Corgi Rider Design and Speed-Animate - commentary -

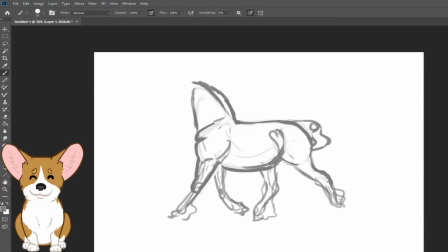(0:05)
Hey there, welcome to my video. Today we're going to be doing a design and then an animation of that design.
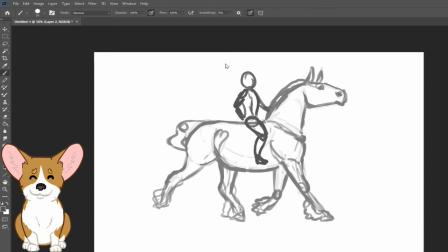(0:14)
I was thinking along the lines of a fairy and its mount.
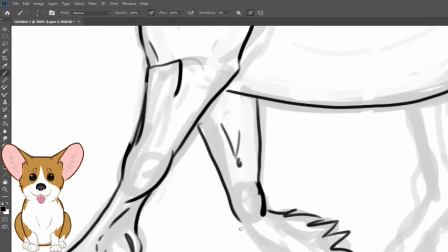(0:19)
I'll try to do this voiceover quickly because I have covered my computer
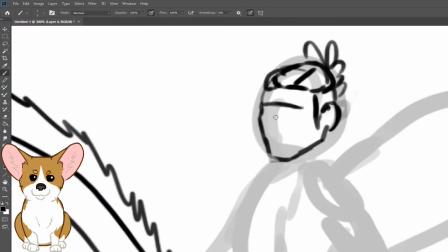(0:25)
in order for it to be not making as much noise as it does because it usually sounds like it's dying.
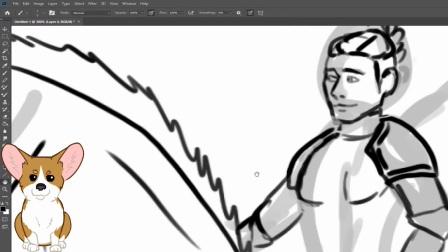(0:31)
It's lasted a long time though, so that's good.
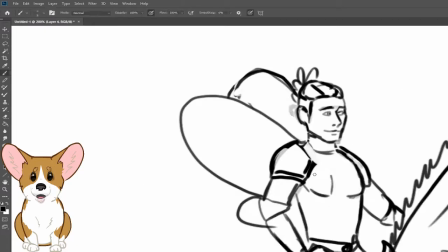(0:34)
If I start screaming at any point in this video it is because my computer has caught on fire from being covered for too long, just so you know.
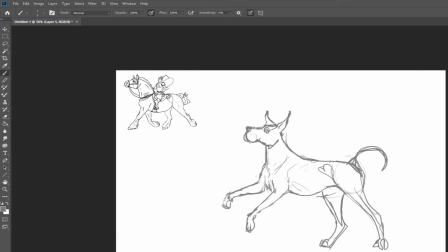(0:46)
The first set of drawings were a simple exploration of the mount idea. I started thinking about a giant horse that would make the fairy seem small,
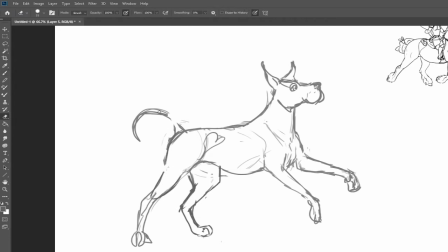(0:56)
but then I realised that the fairy was either very large or the Shire was very small.
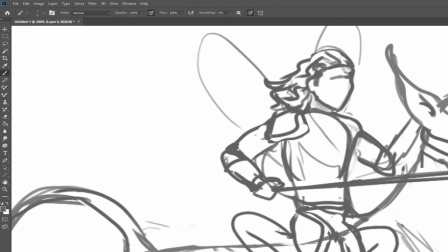(1:02)
I was going to do some Shetlands and small
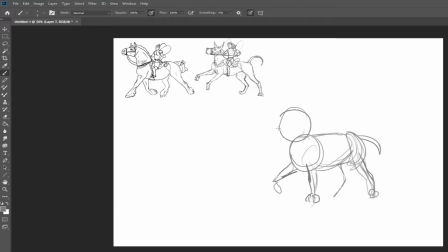(1:07)
horses but I felt like I should do something unconventional to what a human would ride and then I remembered little kids riding big dogs when they were younger and I started drawing a Great Dane but I realised that fairy is still kind of scarily
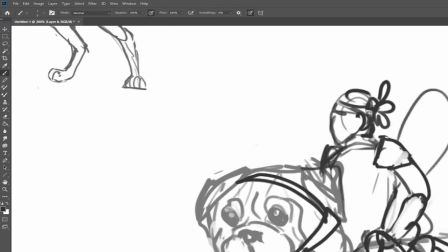(1:23)
large so I went even smaller with a pug but the pug was probably a bit inelegant for a fairy.
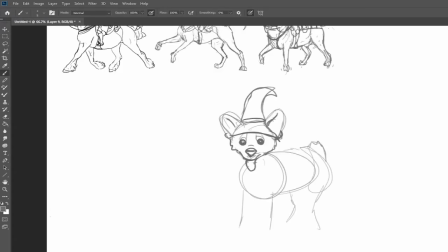(1:30)
So then I decided to do a cute little corgi wizard character but the hat would probably get in the way of the poor
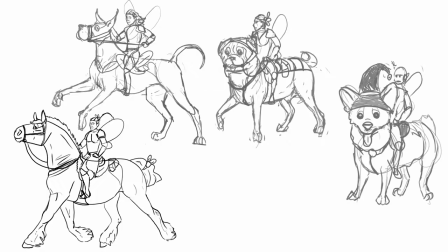(1:39)
fairy and jingle in his face and also made him seem extra intelligent which would be slightly weird for him to be a mount if he was a wizard. So I started thinking of a different type of corgi.
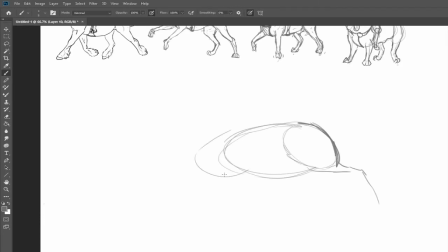(1:56)
Here is the final illustration for the design. It is a black and tan corgi druid with a male
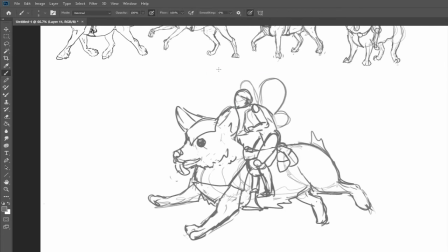(2:08)
fairy with a warrior-esque aesthetic,
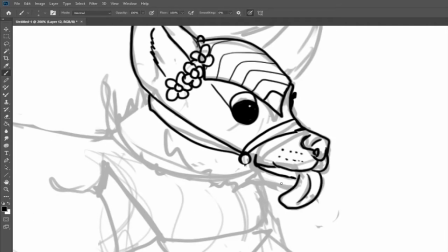(2:13)
a bit light on the armour for a warrior but I imagine they're off on a scouting mission or something.
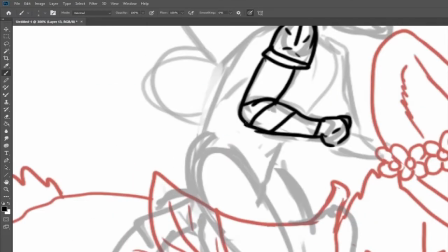(2:22)
Okugi, I shall name Boris, he is much chonk and he is a very good boy with a permanent blep.
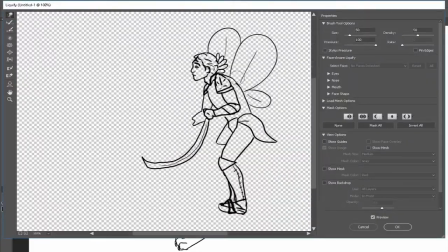(2:31)
The colours are a bit different than I'll probably have for the vectors of Adobe Animate when I animate it.
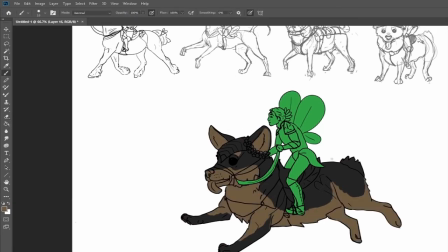(2:39)
I've also kept the details very plain in order to animate it efficiently the
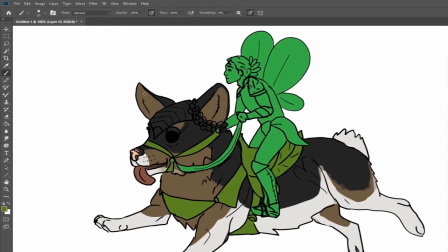(2:47)
simple shading and highlights were done with types of layer styles the shading I had blue
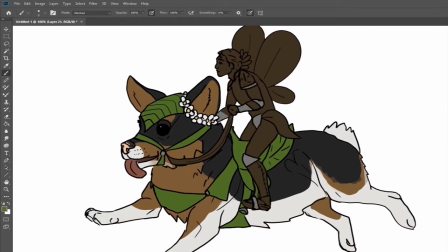(2:54)
and had on about 15% opacity I never liked shade with black
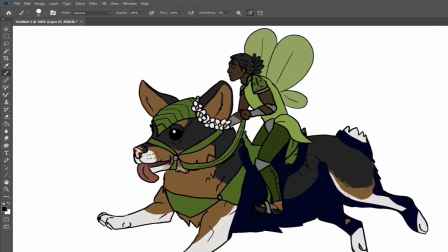(3:02)
because that desaturates the image and shading will usually reflect the surroundings.
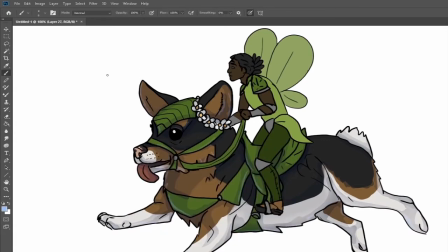(3:11)
I then did highlights with a yellow on soft light layer mode. I did it with a lasso tool so it could be hard.
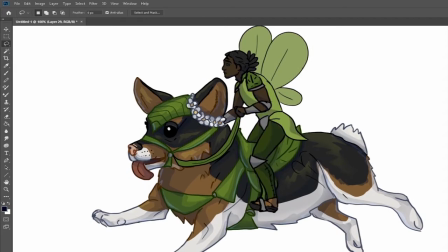(3:21)
I don't like soft highlights and then I used a half opaque rubber to go and soften the areas of the highlights I felt would be softer.
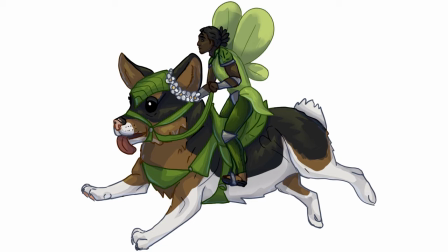(3:33)
It makes the image look a bit shiny which isn't ideal but at the moment I felt like that was the best way to shed this
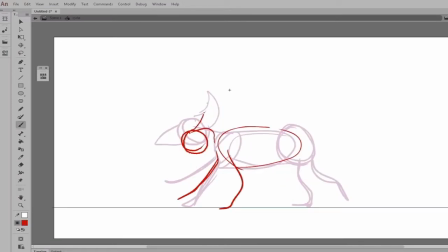(3:44)
whip is a bit of a mess it's basically just blocked out shapes because well my slow computer and Adobe anime do not get along so I just block
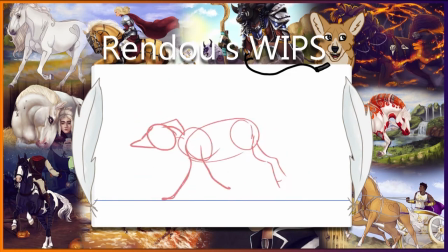(3:54)
out the shapes with a thick pen I don't even care how neat it looks as you can see it's rather ghastly but it has the basic poses down and that's enough for me to move on to my next sketch stage.
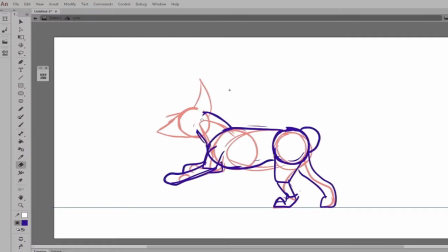(4:09)
Sketch layer number two is only slightly neater than the first.
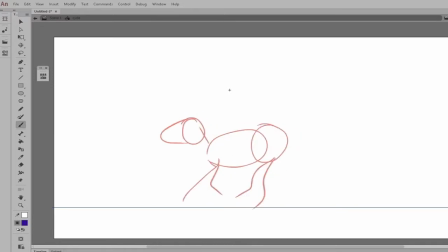(4:13)
It still has a big thick pen and I'm still zoomed out of the canvas in order to be most efficient with my really slow computer.
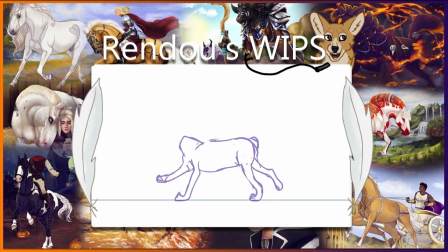(4:22)
It also has no head because I want to do that later as a symbol.
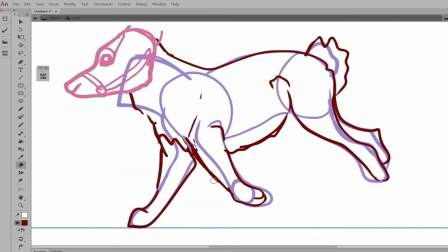(4:28)
As you can see the motion here is rather stiff but you can tell a creature of some variety is
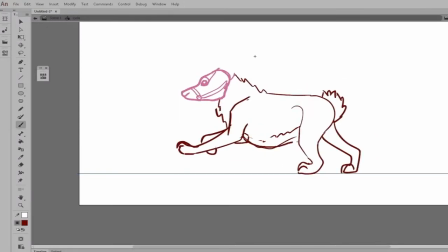(4:38)
cantering here I've added in the head symbol it's very rough and it's just one drawing that's able to be repeated over the frames so I can
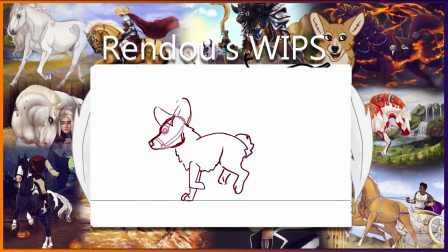(4:48)
concentrate on the body movement instead I've neatened up even more but it's still thick I should probably work on having a more attractive workflow but it's efficient
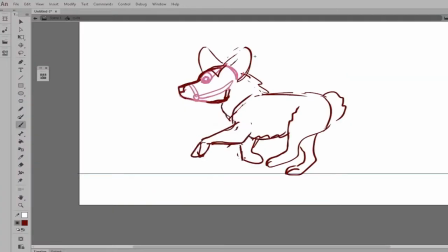(4:59)
to have just thick pen and just concentrate on
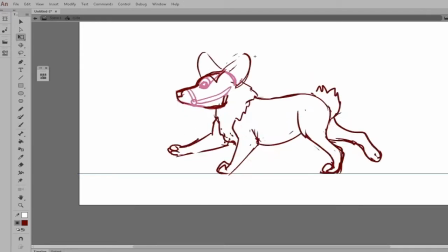(5:03)
the movement which needs to be edited again because
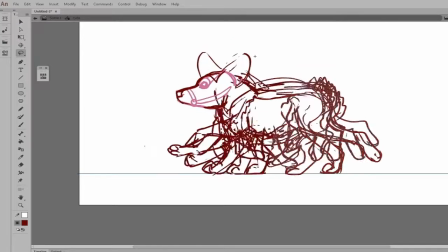(5:08)
it's not very corgi-like it's very long-legged
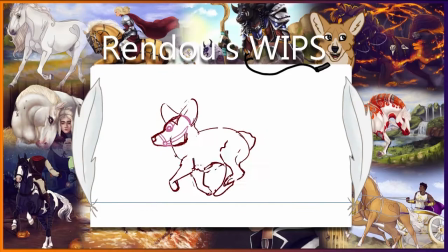(5:13)
animal and it's very stiff at the front of course i'll edit that later
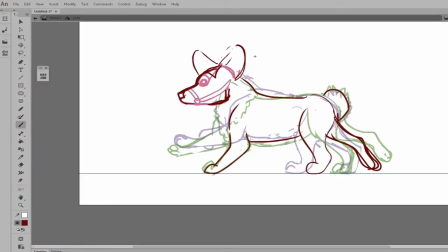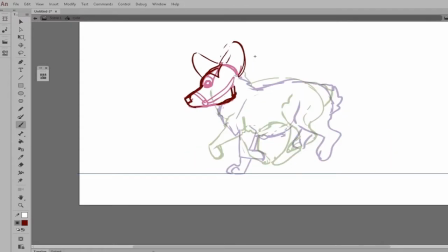(5:26)
here is after i went through and added all of the in-betweens previously the
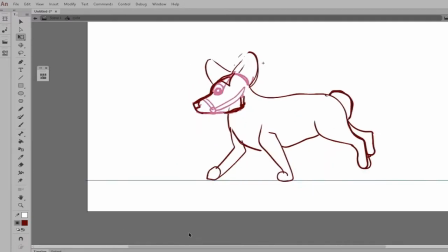(5:31)
animation was 15 frames on twos but now it's 14 single frames
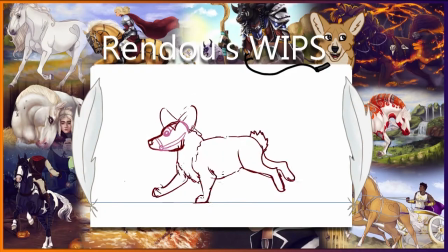(5:37)
you see this makes it a lot neater and you can see the motion a lot more but now the sketch layer has gotten rather messy so it's
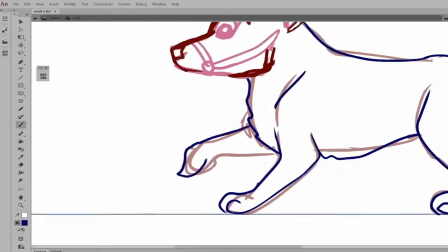(5:48)
time to move on to another sketch layer here
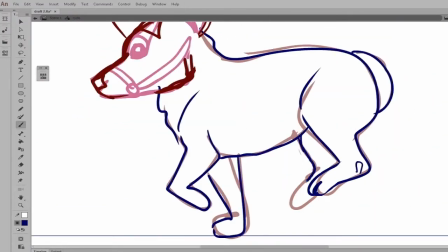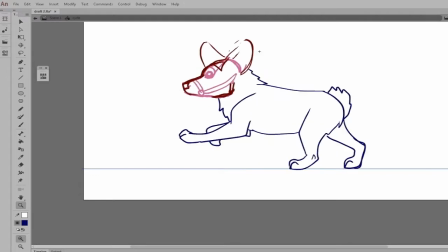(6:00)
i've moved on to another sketch layer i've also added tiny bits of details like
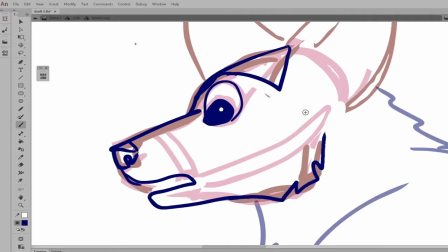(6:05)
the knee and the paws as you can see the motion is much
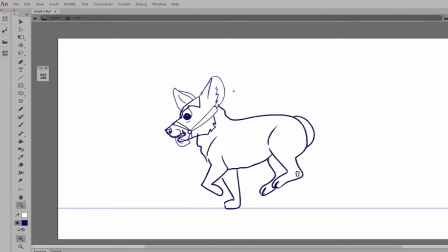(6:10)
easier to see and i've refined the head a bit to
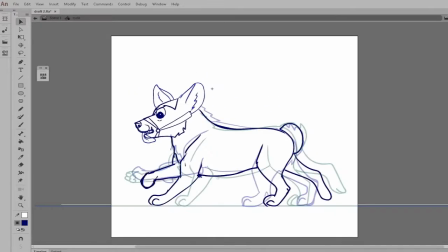(6:15)
help me understand how it relates to the motion of the body the next looking a bit stiff so probably need to edit that.
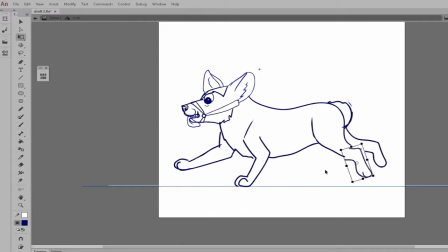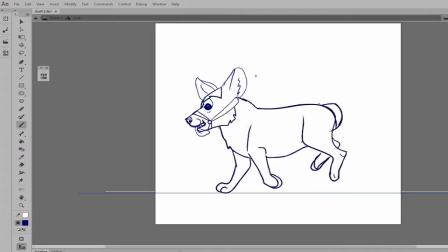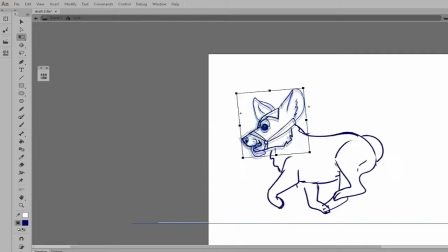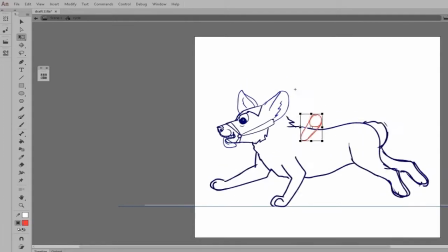(6:56)
Here I've added the rough basic human shapes. It's very jittery and rough because I think I've only got it every other frame and it's just a mess.
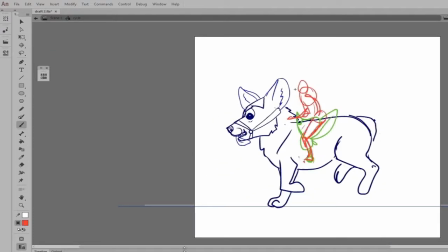(7:10)
It's just the shapes blocked out. I used the saddle as an anchor point as such because
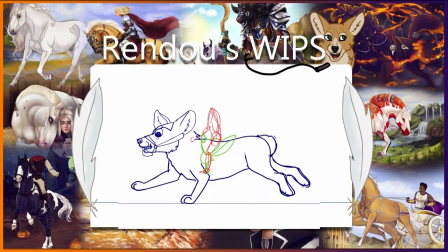(7:17)
it was hard to tell where the body is in relation to the corgi.
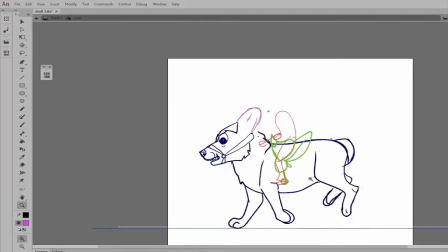(7:21)
I used the saddle instead as it moves with the corgi's back to
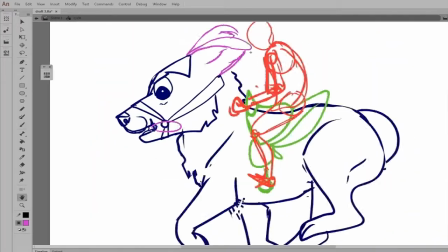(7:27)
anchor him to the saddle so I could work out where he would be in each point of the cycle.
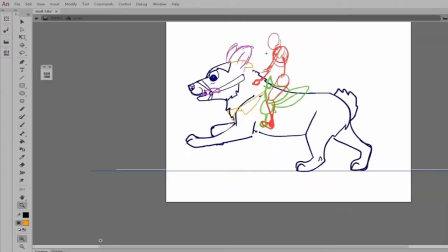(7:34)
Here I concentrated on secondary and tertiary action. I added a tongue flopping, some ears, the ears are flopping in the wind.
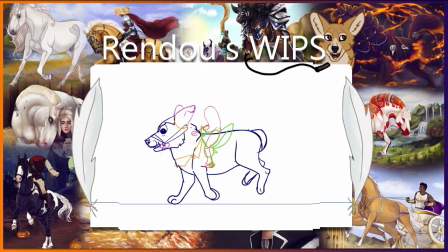(7:43)
I started planning out his daisy crown as well as the martingale, I guess you would call it, on his chest. I made sure the martingale followed the contours of his chest. It doesn't just go up and down, it curves around the way his chest would curve.
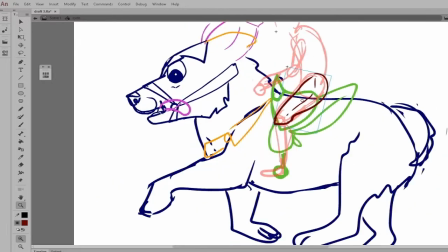(8:03)
I've also edited the neck and the head movement to be more dynamic.
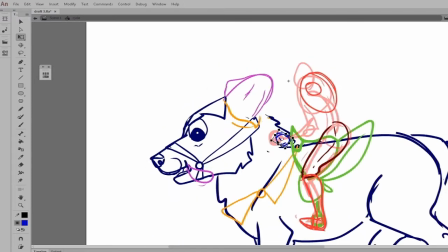(8:11)
Here is when I separated the fairy into different body parts as symbols.